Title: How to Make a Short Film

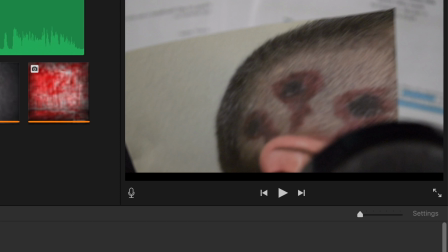[4:04]
I also made the intro sequence of the doctor looking over one of these photos with the magnifying glass.
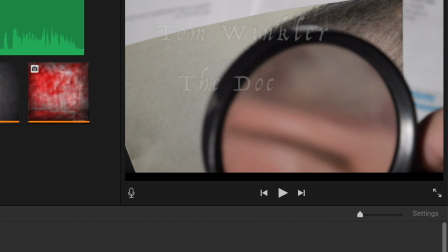[4:11]
So this is actually me just filming over my shoulder with the magnifying glass and recording this, and then the first cut is the doctor looking at a picture with his magnifying glass. So hopefully that kind of ties it together.
Hey there, Doc. What do you think happened out at the Hale House?
Another thing I did on this short film was I wrote original music to it. So I've yet to do this on a project. Now, I've been a musician for pretty much my entire life, but this is the first project where I wrote something, and it's just like a 30-second piece, but it fits in really well over the intro and the outro of the movie.
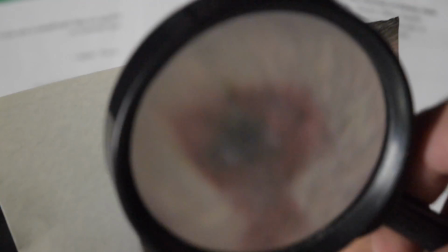[4:54] Love so deep it's over my head. If
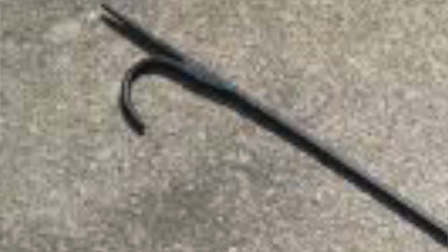[5:00] could kill, I'd be dead and I'm On the evening of June 27, 1954,
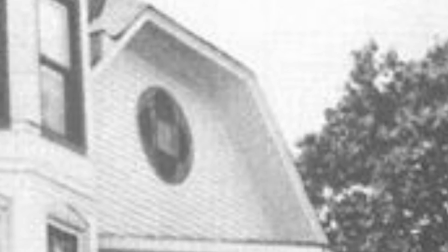[5:08] 15-year-old Edwin Hale escaped from his attic prison and killed his father, Edgell Hale,
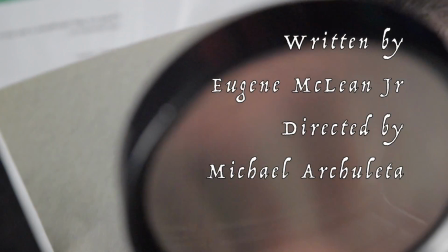[5:19] and the butler, Robert Hutchins.
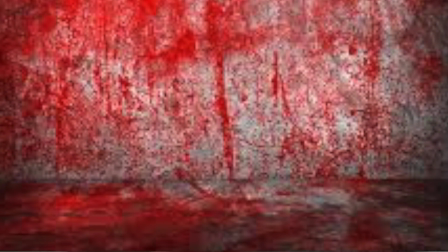[5:22] The focus of horrific abuse, the boy had been driven insane and left his confinements to exact his revenge.
That was pretty neat. I recorded that right here in this room, did everything to a metronome. I recorded the guitar right here, my electric guitar, not plugged in, straight into the computer, and used some effects on GarageBand. I also sang right here, and I set in the drums, and yeah, came up with a cool little song. So that was pretty neat, and I think that adds a little bit of production value to the project as well.
Please hang up and try again.
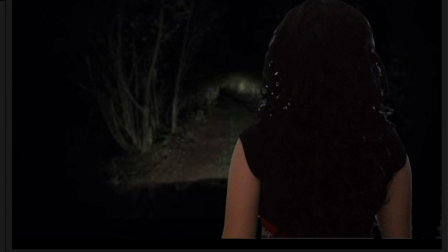[6:00]
Another cool little effect that I was able to work out was turning my niece into a bat.
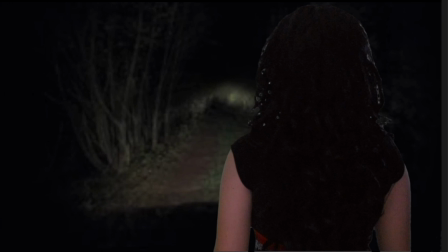[6:10]
And so my niece and the bat are actually both on a green screen.
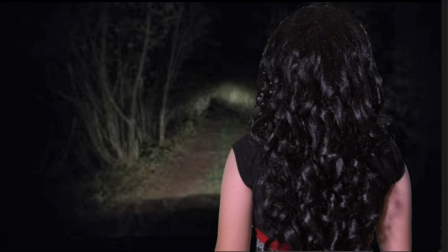[6:15]
And I put a picture underneath them, kind of zoomed in the picture a little bit as the footage went. Right there you can see a dissolve between the two,
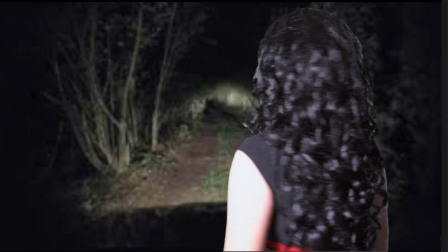[6:24]
just trying to blend it and not make it so noticeable that it's a still photo back there.
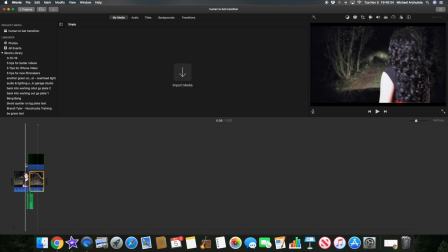[6:31]
Turned that into a file, brought that back in, and then added this puff of smoke to blend that switch.
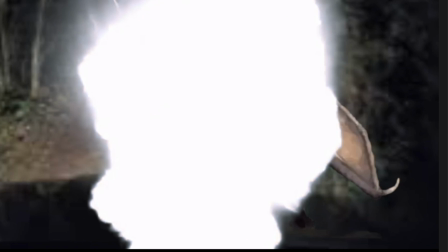[6:37]
Now you can see her arm on the right side of the screen changes into a wing,
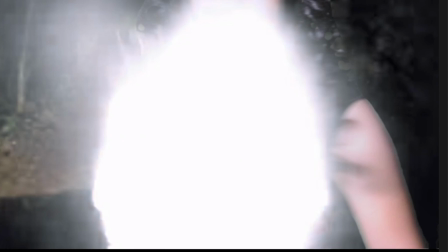[6:41]
and it's covered up by that smoke to really blend that together.
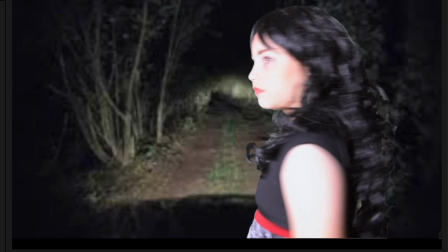[6:46]
And then I added a sound effect.
That's drunk. He said it was giant bat.
And that kind of sells that effect. So I shot each of my actors separately.
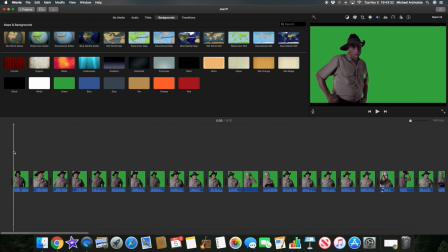[6:58]
The first day of shooting, I had the sheriff come in, and I read the lines along with him. We set up the camera and a computer or monitor where the doctor would be sitting. So where the sheriff is looking, that, you know, he's reading a script, but it looks like he's talking to another person. And when we recorded the doctor, we set it up the same way. He would be reading a script, but it was a little bit higher, so it looks like he's sitting up from his chair and talking to someone standing in front of his desk.
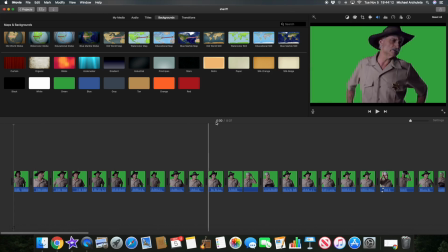[7:29]
Edited down, you can see that this is 8 minutes and 7 seconds. The final film is 5 minutes with another person talking and other things thrown in, so there's probably a lot of mistakes in here. But once this was cut down, put another green screen behind my doctor and really clean that back plate.
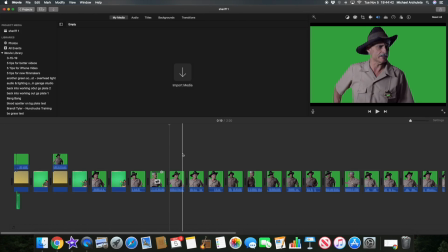[7:44]
And so then it would come to another project, and here you can see that we have all of the mistakes cut out, and you got a pretty clean edit.
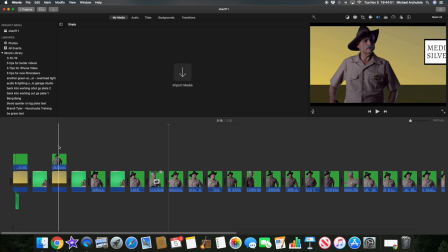[7:52]
And I even have some tests up here in the beginning of this file where I'm testing the eye lines and stuff like that.
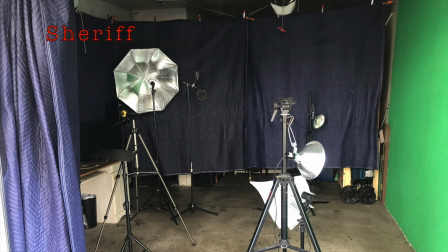[8:01]
Here's actually what the studio looked like when I shot the sheriff, and here's what it looked like when I shot the doctor.